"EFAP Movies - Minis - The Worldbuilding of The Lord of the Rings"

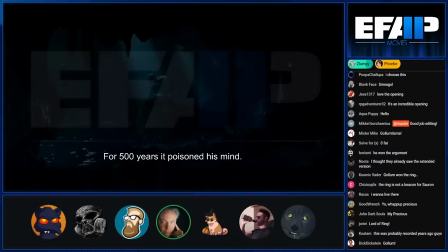(0:03)
and then how it also just the shift in tone when you go to the shire
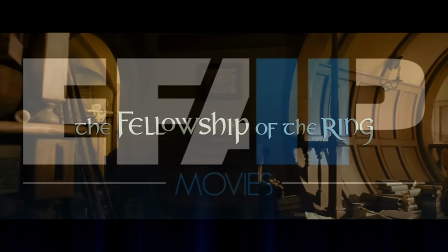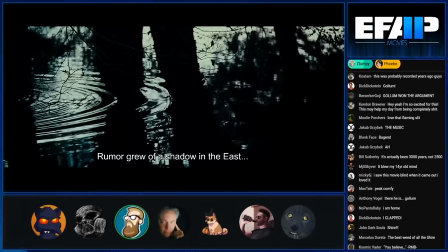(0:13)
oh it's so chill it's the most important thing in this entire series was setting up like how wonderful the shire is it's living and
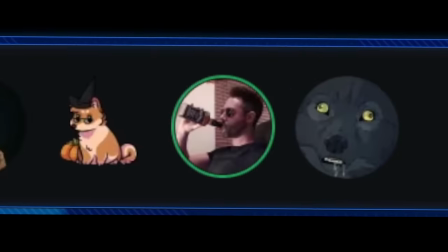(0:22)
farming in the forefathers of the shire for many hundreds of years yeah and you would think it would almost seem like such a it's such a jarring juxtaposition between
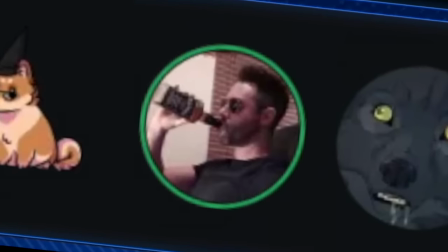(0:30)
all this like world shatter and stuff and the shire
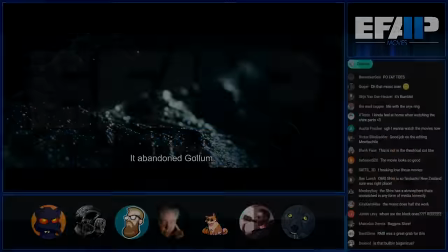(0:36)
but something happened then the ring did not intend but the way the outside world slowly starts to intrude upon it and you know
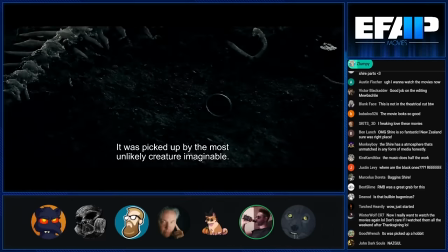(0:45)
the the nine riders are sent out after frodo and they start to encounter them
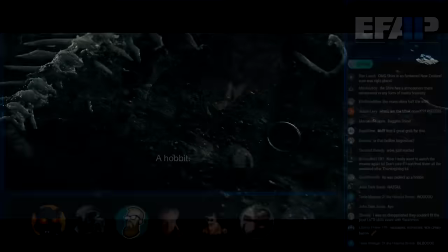(0:50)
as they're making their way yeah it's pretty well done it was picked up a hobbit
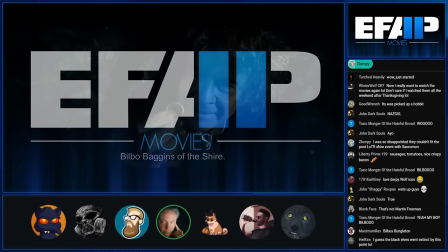(0:55)
bilbo baggins of the shire in the extended version you see more of the citizens of the shire and how i love that they convey
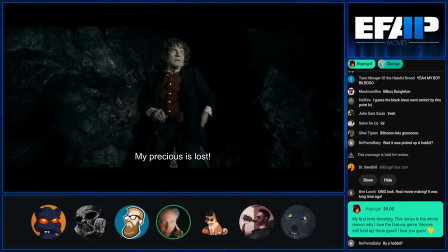(1:03)
that there's this sort of disdain for gandalf you know that he's like timothy leary of of the world when he shows up people are going to smoke out and
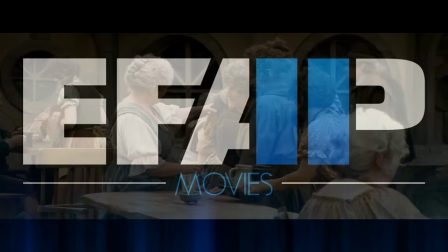(1:11) get a little crazy quite content to ignore and be ignored by the world of the big folk
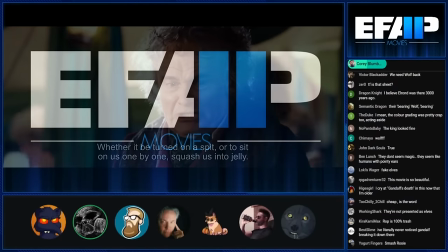(1:19)
you couldn't there's this great effort upon each of the places let alone
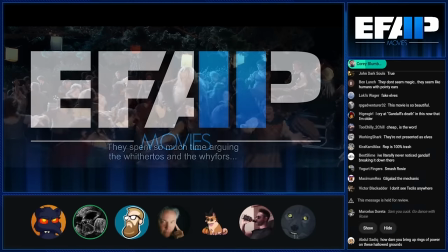(1:24)
those like species in middle earth that they've they've tried to characterize it they create a sense of culture
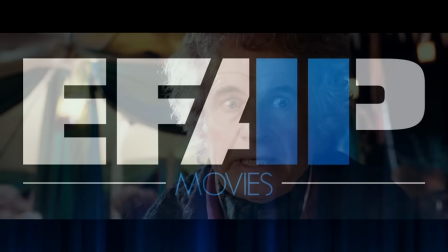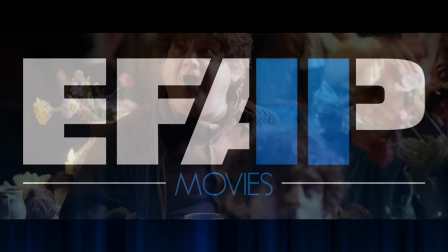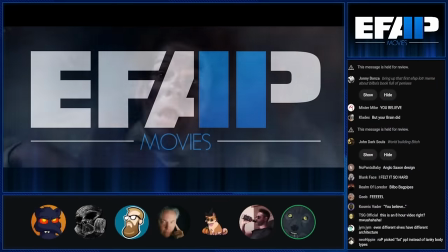(1:39)
well it's nice that you can look at there's like multiple different human civilizations that we see
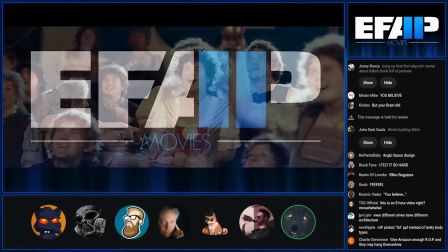(1:44)
across these movies and not one of them looks the same rohan doesn't look like gondor gondor
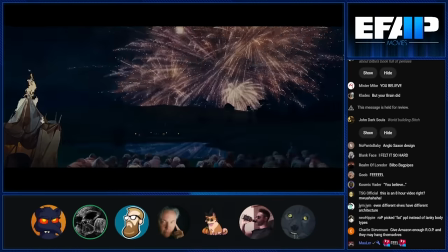(1:48)
doesn't look like brie and yet they're unified right all the people from that area is
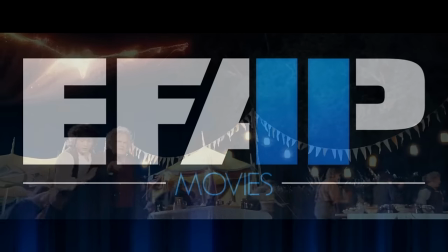(1:53)
something connects them all the
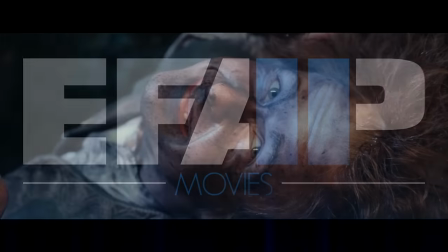(1:58)
whole shire
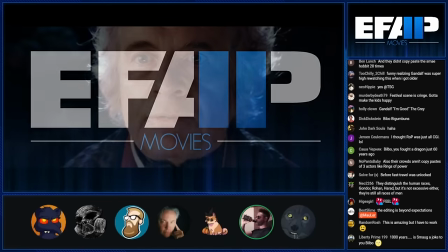(2:04)
obviously it's shot on location for the most part and it's it's very mundane very normal
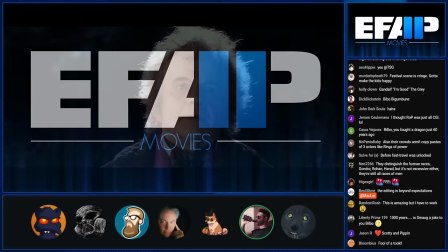(2:08)
and it gradually eases you into the other fantasy elements come in more and more as you get through the story and it's again it's a great way of grounding it in reality and making you buy
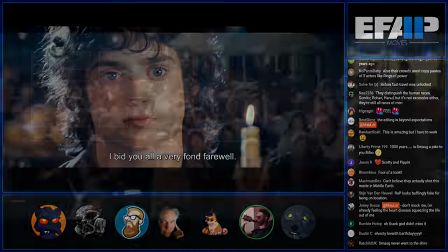(2:19)
into the world because what you see initially is very real i don't know half of you half as well as i should like and
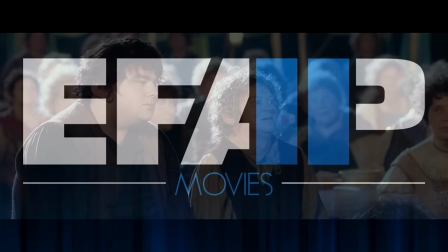(2:25)
i like less than half of you half as well as you deserve it
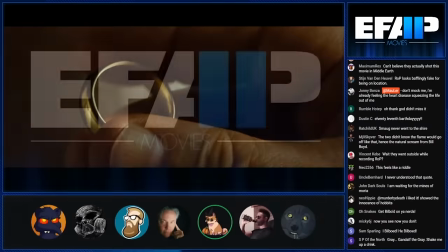(2:33)
helps when you get to moria
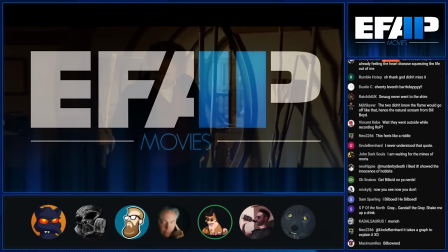(2:38)
it is a very powerful like tonal shift and sort of world shift because you've been in
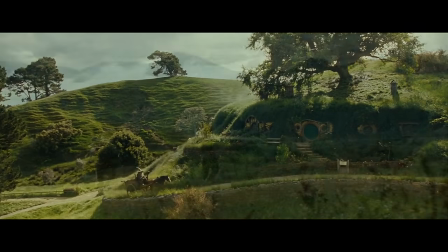(2:44)
pretty normal places the shire on the way between here and brie and from brie
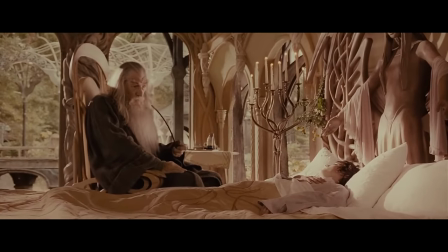(2:49)
to rivendell even rivendell is like okay like we're fantasy but it's kind of it's nice it's
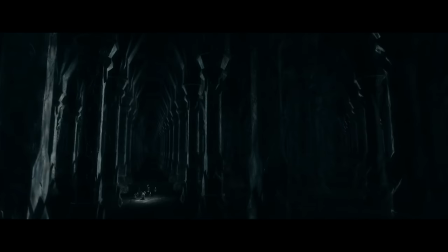(2:54)
really nice you know it's nothing crazy then you hit moria and everything's super dark and underground and it's like you know boom it hits really
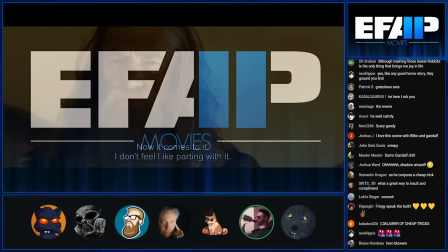(3:01)
really imagine if fucking disney made this like everything around them would be just green screen and i think that's a problem because like even a scene where where
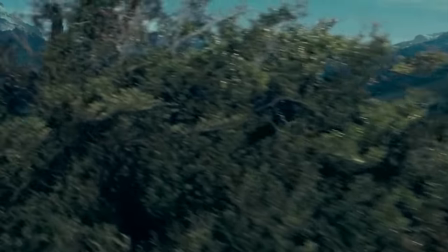(3:09)
gandalf first goes and talks to saruman at uh at isengard they'll show
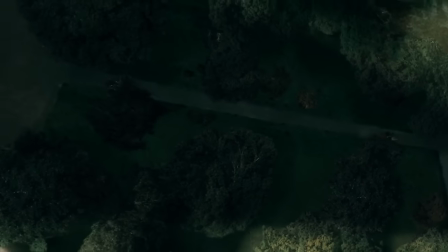(3:13)
you an establishing shot that has an effect that's combined with live action
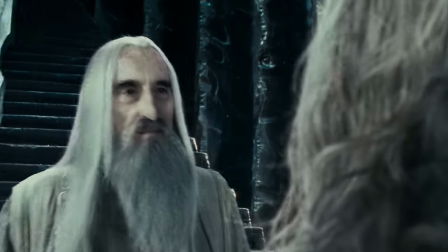(3:18)
and it'll pan down and you'll see the two of them talking outside but they're they're fairly medium shots medium to close-up shots so there's they don't have
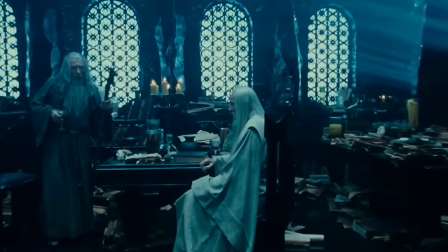(3:26)
to put visual effects in them and it's them talking in real environments then you cut to an effect shot it feels much more seamless but when you're in environments that
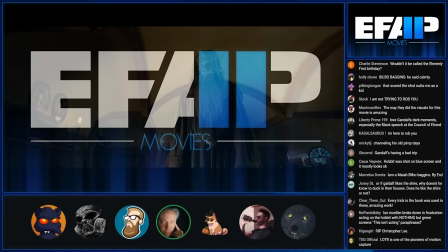(3:34)
are completely generated and there's no reality in them you don't get that same feel and this movie does both all the time and
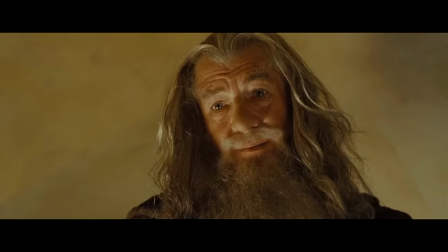(3:42)
so you buy into it trying to help you
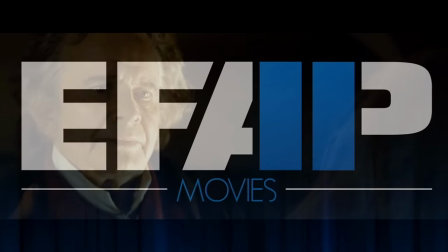(3:49) the ring must go to frodo
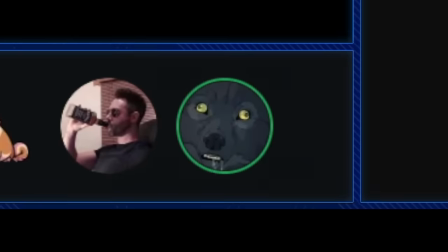(3:58)
and the more you find out about the ringwraiths the more terrifying they are one of my favorite things about fantasy in general are the monsters that you can get
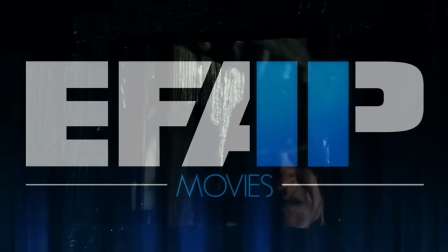(4:06)
out of them and the nazgul are just like my favorite he's got a separate looking hole just yeah specifically for hobbits that's That's a
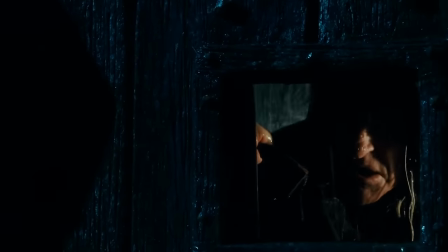(4:13)
great little detail. World building.
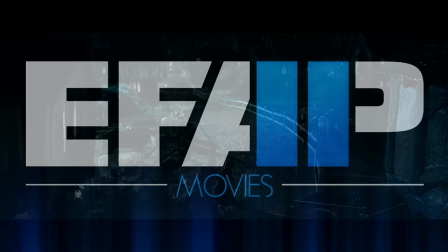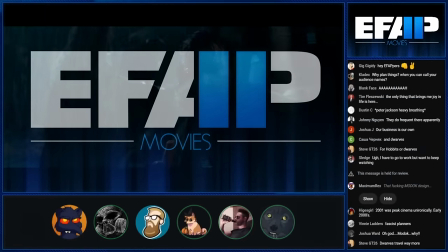(4:21)
What a quaint little village. Oh, I hope nothing bad happens here. It's the gradual intrusion of the real world into the Shire as well.
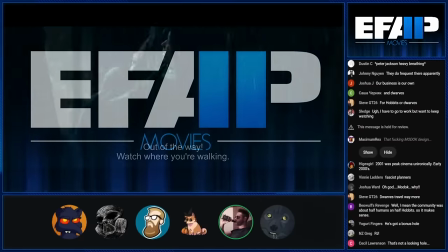(4:28)
Like, it's still got some of the look and feel of the Shire, but it's bigger and it's more sinister.
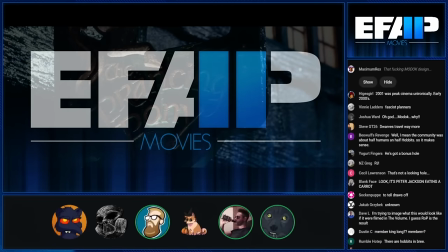(4:33)
Definitely different now. We're moving through the world. Yeah, the adventure's begun.
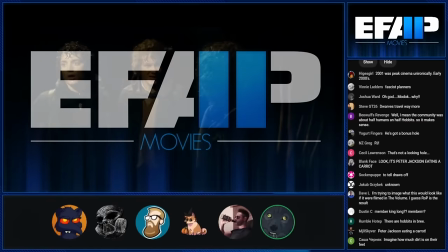(4:38)
Something that's a bit more explicit in the book, but is alluded to a couple times in the movies, is that there's people, like,
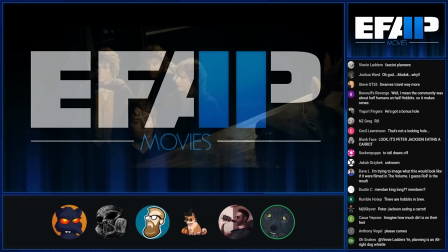(4:44)
further east you go, that just straight up don't even know what a hobbit is because they haven't been around for very long.
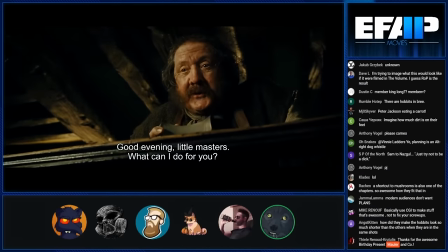(4:50)
So it's also them just like realizing what the world really is like beyond the safety of the shot.
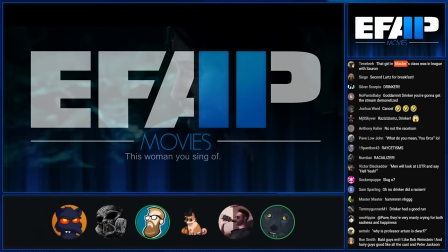(4:59)
I like that they used scenes like this just to integrate like little moments of the lore.
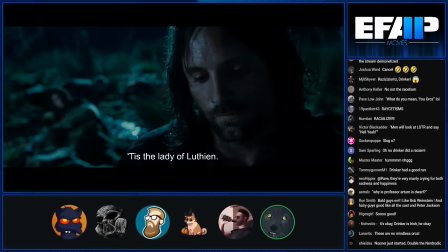(5:04)
Like it's not really relevant. Well, it's a little bit relevant to the plot.
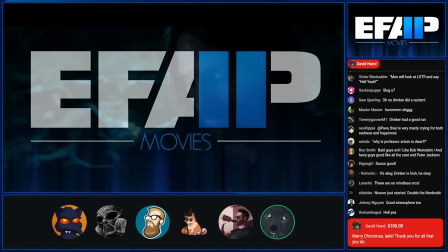(5:08)
It just helps flesh out the world a little bit more, even if you don't necessarily need to know the story of Baron and Luthien.
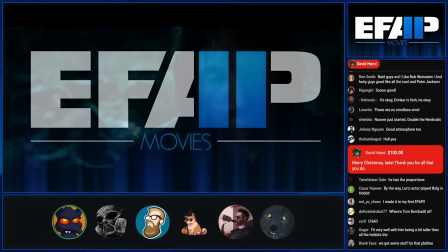(5:14)
It's just a little goes a long way, doesn't it? It gives it a much more, like, a sense of being a bigger place than what you see.
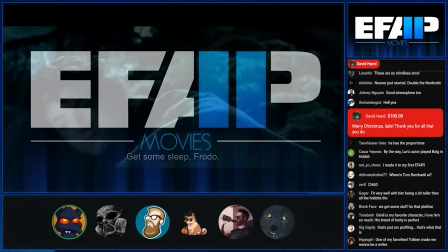(5:21)
Just because this is what we're seeing doesn't mean that this is the bounds of this world.
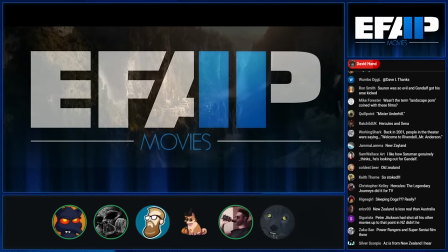(5:30)
Some of their leaders are fucking good. I want to go there. It's amazing. It looks like a painting come to life.
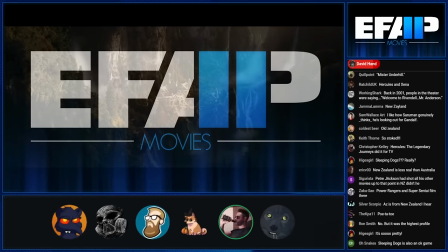(5:35)
A movie made more than 20 years ago, and it looks this good. It's stunning.
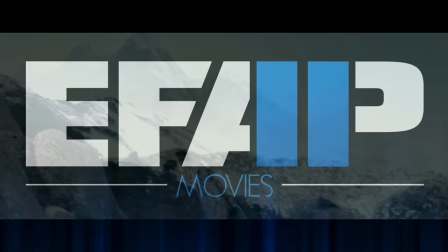(5:44) You must take the parts of Karnathras.
God. Yeah, that's nice and ominous, isn't it?
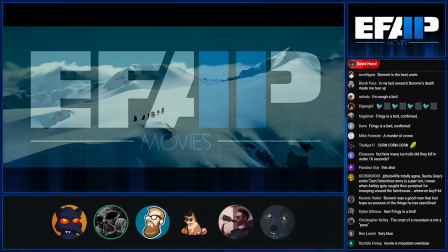(5:54)
It's like, by the way, I know you weren't done enjoying the stuff you were just seeing. Here's some more.
We must reach the woods of Lothlorien.
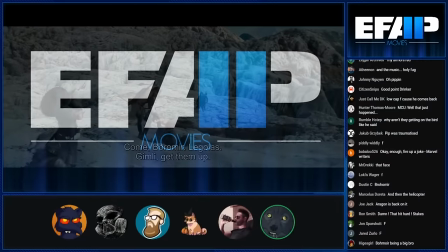(6:02) On your feet, sir.
Sometimes I look at these shots and I'm just like, how is this a real place on this planet?
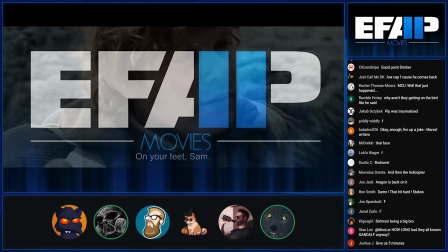(6:09)
It's too glorious.
Right out!
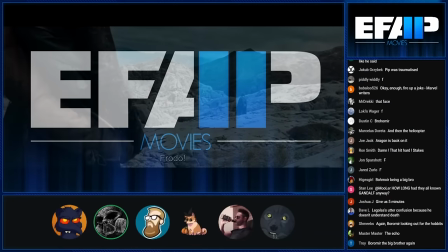(6:14)
I mean, that's what scouts are for, right? They're supposed to find these locations. They used to have those in movies. I don't know if they do anymore.
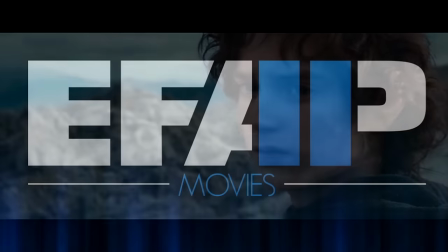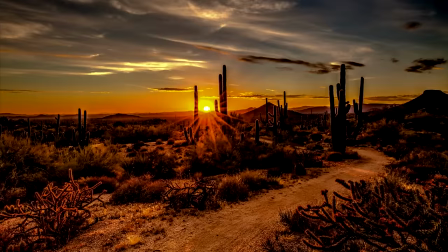(6:26)
there's parts of uh arizona and in the desert that look kind of like this and
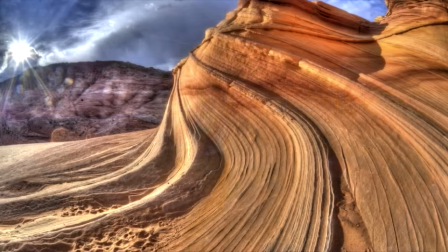(6:30)
especially like rohan yeah the arizona desert looks like another planet yeah it does kind of surreal
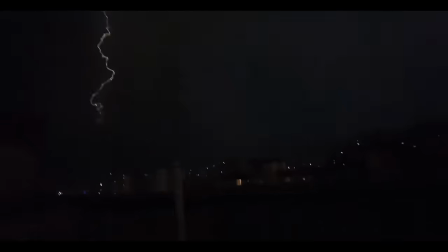(6:40)
i've uh talked about before but when you have like crazy weather events where everything goes red or crazy color things happen i'm just like are there directors out there now rushing
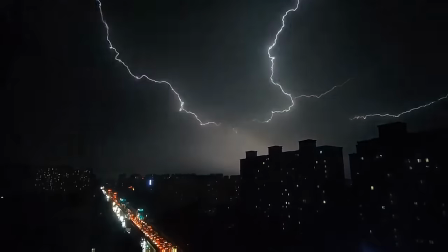(6:48)
out getting their shots like gonna get this weird dust storm thing in new york city where everything was orange oh that was from the fires oh the fires oh yeah yeah that was all the wired fire smoke that was surreal